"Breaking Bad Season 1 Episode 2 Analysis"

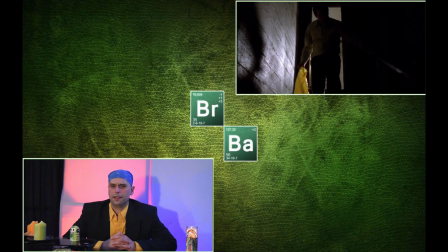The lighting in the basement stairwell had to have been adjusted and fine-tuned to illuminate just the bag and nothing else.
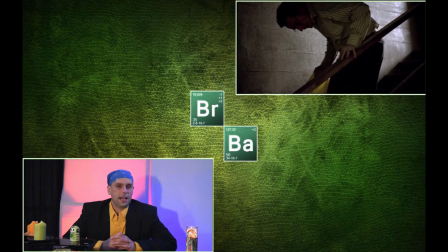You can't even see any facial features in Walt. It almost has a beautiful horror movie silhouette.
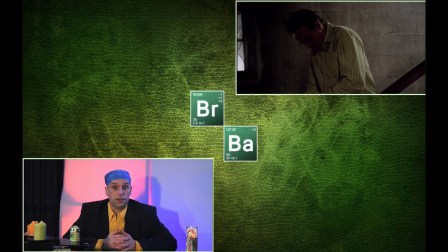Is this the next transformation of Walt? Stay tuned and we'll find out next week. No, just kidding.
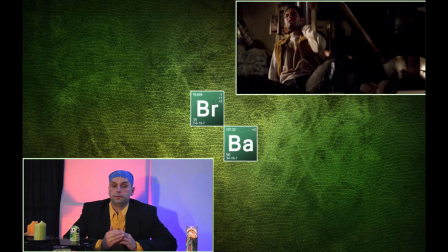As the camera angles change, we see all of Walt, colors and all. It's pretty clear he's not going to kill Crazy 8.
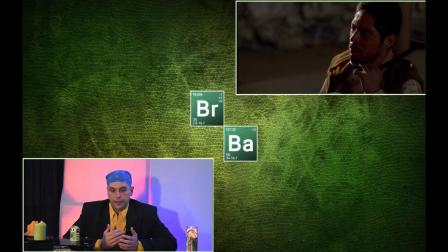We can see the father, the husband, the teacher at this point. Crazy 8 asks Walt what he's going to do. Another gold star for the art department is we see up to the left of Walt a piñata that is green, yellow, and red. When Crazy 8 asks, "What you gonna do?" Walt drops the bag and goes upstairs.
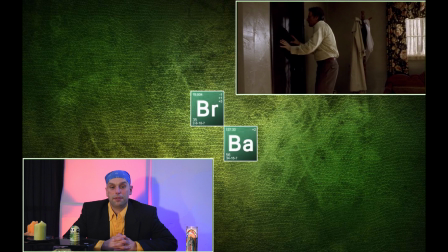Once upstairs, he is almost completely camouflaged with the set. Beiges, browns, and slight hints of green. His pants even line up with, I believe it's the sofa. This is the old Walt White coming through. Crazy can be heard downstairs asking for a glass of water. Walt hits the fridge, gets out some things.
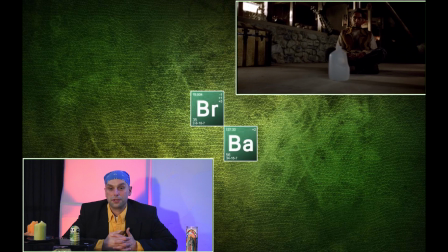We cut to Crazy 8 sitting with his legs crossed like a child at school, leaning up against the pole that he strapped to with the kryptonite lock. As things are slid to him, we cannot see at all who was sliding the things, but we do know it is Walt White.
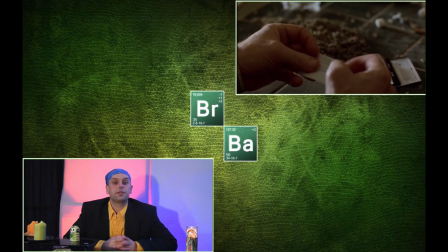He returns upstairs, rediscovers the weed as a Jamaican rhythm starts.
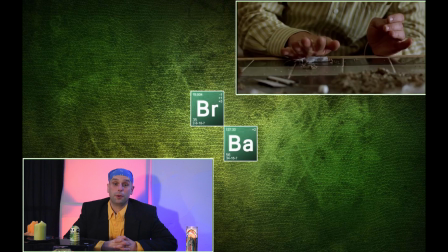He rolls a joint. This is something Walt White is not good at all, rolling a joint.
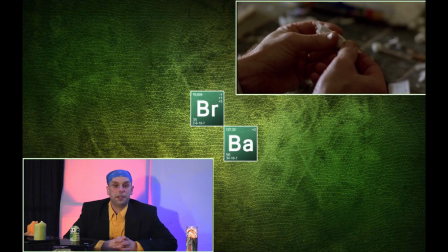There's multiple attempts, it's quite funny. There's multiple failures. It's almost as if someone was asking, "Walt, is this a good idea? Should you be doing this, man?" But he gets it right eventually and lights it so classically off of the gas stove, face down by the burner and all.
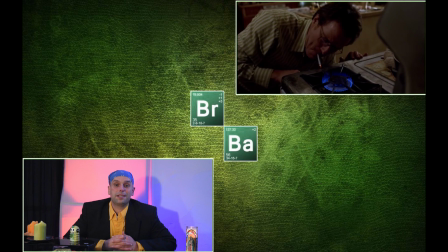The music continues. We see Jesse pulling into the driveway and closing the gate.
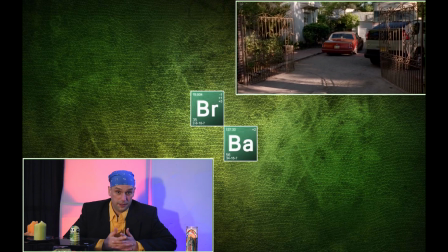He comes in to find, obviously, Walt getting stoned.
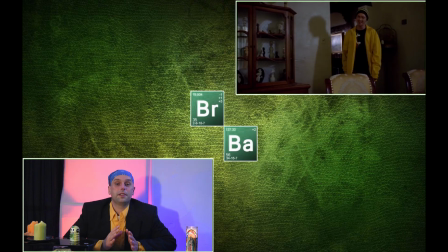There's this great moment where Jesse, and all of the things that are going on, realizes Walt's smoking his weed.
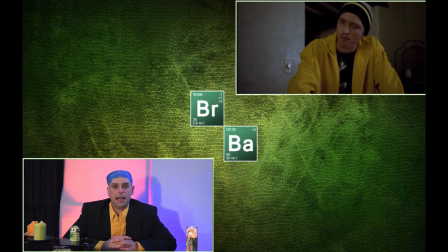Jesse's less intelligence comes out again. He didn't buy any tubs because he could not find one big enough to fit a whole body in. Then we find out that Crazy 8 is still, Jesse finds out Crazy 8 is still alive,
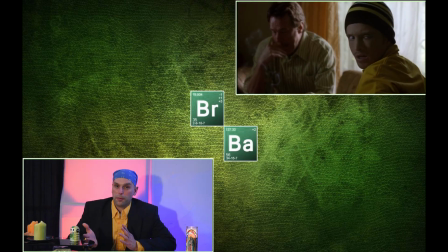and that things are right where they were before with all of this time that has passed that was just wasted.
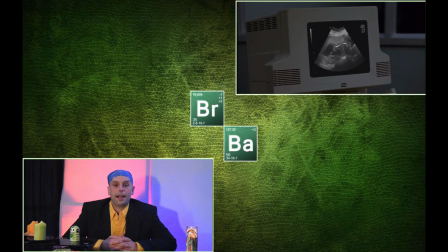To end the day, Walt and Skylar are at a prenatal appointment to have an ultrasound done. All is well with the baby. The parents learn that the sex of the child is a girl. Skylar makes a comment about her being 16 and start dating and how great it's going to be,
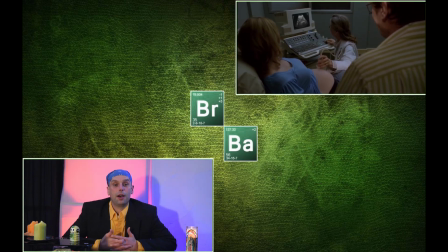and Walt will have to think twice about having a girl, and the realization that Walt will be dead by the time the girl is 16 sets in. He starts to get emotional and turns away. After a beat, Skylar asks Walt who Jesse Pinkman is.
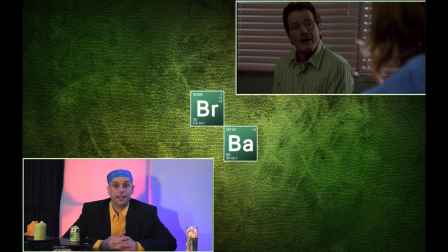Walt plays stupid quite humorously and eventually says that he buys weed from Jesse.
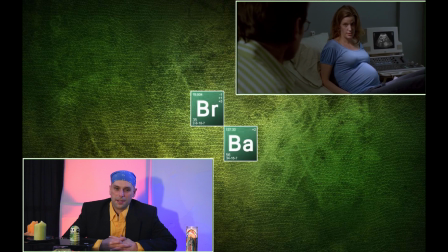Skylar does go a little bit out of bounds on this, and Walt lays it all out on the table. A nice moment is had while Walt is explaining to his wife what he wants, where we see this tremendous talent of Bryan Cranston, the actor. His realism in acting at this point is quite amazing.
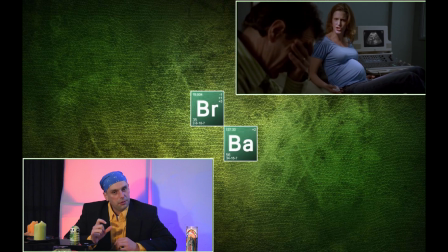Something to really check out. Go back, watch that nuance, and you see all of the feelings and emotion.
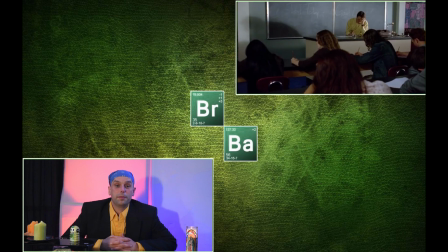Back in the classroom on the next day, it opens with a shot of the students taking their midterm.
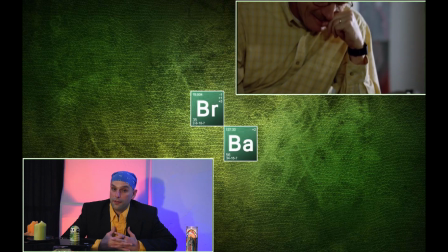Walt is wearing a mostly yellow shirt and having a serious private moment within his head, but he accidentally audibly says, "Stop."
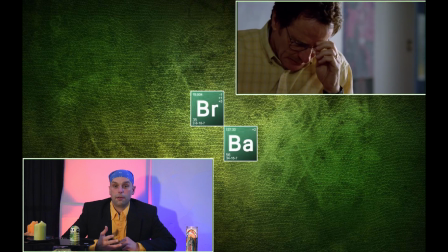It's heard by the students, and he corrects the situation by saying, "Stop in 15 minutes."
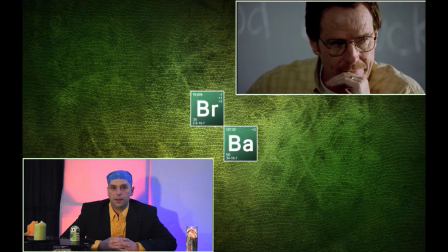Walt is starting to break under the pressure. The cracks are starting to be seen by people that don't know him very well, the students, over his family.
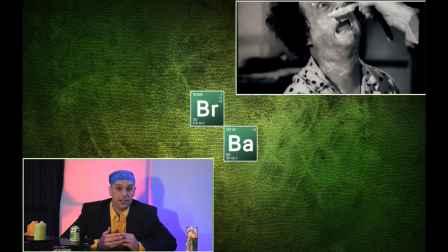Back at the Pinkman house, we see the three Stooges shaving on the TV. It's an episode where each of the Stooges' life is actually in the hands of the others.
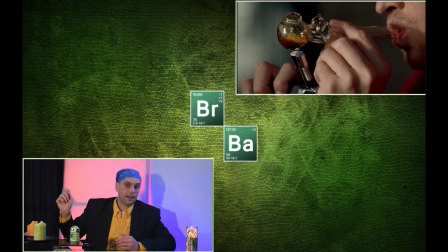They're reaching over with straight razors and rubbing it across the neck, slapping. It's a Stooges episode, so it's meant to be humorous.
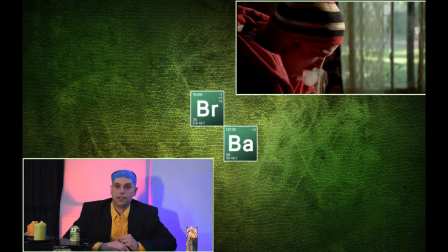But the fourth Stooge, not Shep, is actually Jesse, who is lighting his meth pipe as he has Walt's life in his hands.